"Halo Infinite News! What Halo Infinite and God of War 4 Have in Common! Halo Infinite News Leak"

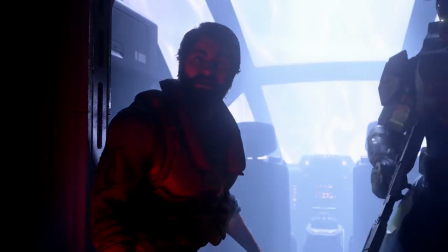249s
Though this is something, again, very different, where it's all one take, the camera kind of pans around.
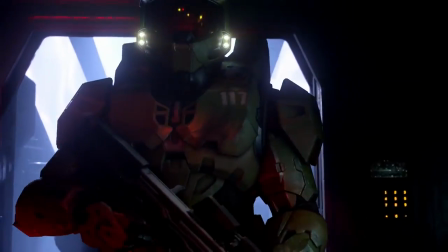254s
I really like it a lot because it just really helps give you a sense of detail.
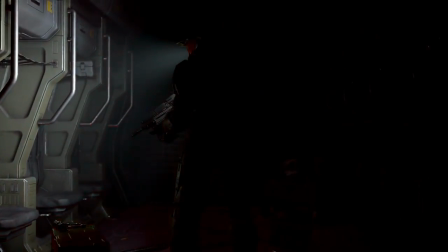259s
You get to focus on things a little bit more than you normally would with a bunch of cuts, like we saw a lot in Halo 5.
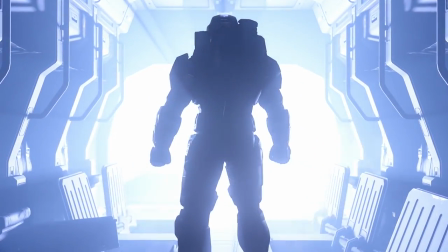264s
You can see just how in this picture of just when we're watching the Discover Hope trailer,
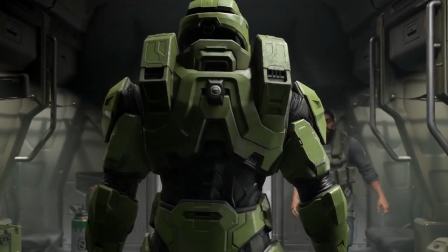268s
we're able to really look at Master Chief, observe the armor, look at the textures of the characters,
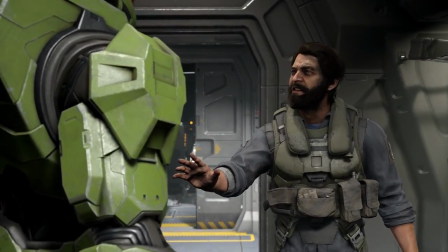273s
see the reactions, and not get so distracted by having to readjust our point of view and focus every time there's a new camera angle. Now, I'm sure we'll get to know more details as the July Xbox 2020 event is coming right around, guys. They're focusing mainly on the first party titles, including Halo Infinite, which I'm pretty sure is going to be the the big showcase that's going to be for that event as well. So if you want to up to date with that information as soon as it goes live, guys, make sure you tap subscribe on the channel, guys. Keep yourself up to date there. I will be doing a watch party live stream event on this channel and on my Twitch channel. So you guys want to check that out, link in the description down below to my Twitch. I greatly would appreciate it if you come by and hang out and follow there.
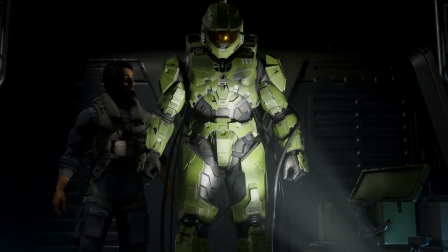310s
We also do stream Halo 5 and MCC quite often, guys. So keep an eye out for that notification.
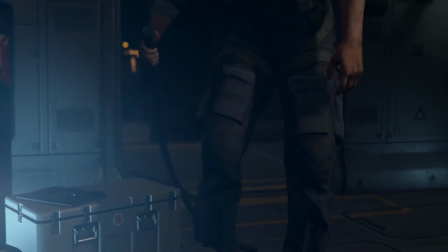316s
So let me know in the comment section what you guys think about this cinematography style. Do you like the single shot style, or do you like the more cuts in between to kind of keep the action up?
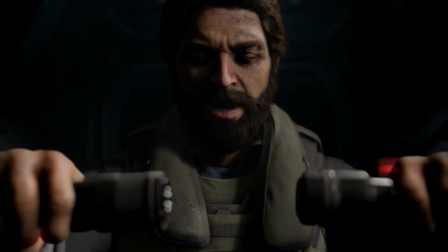324s
It depends. It depends really exactly how the tone and scene kind of play out for each other exactly.
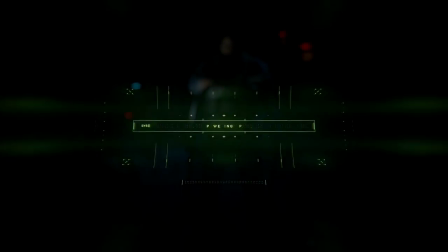330s
And so I'd like to read what you guys have to say about that as well. If you guys are new to the channel, make sure to tap subscribe to keep yourself updated to the channel, guys. You know, if you miss any content from me, check out the videos on the screen right now. I got a link to all my news and informational videos if you've been out of the loop for the last few days or so. Thank you so much for watching. I greatly appreciate it, and I'll catch you all in the next video. Peace out.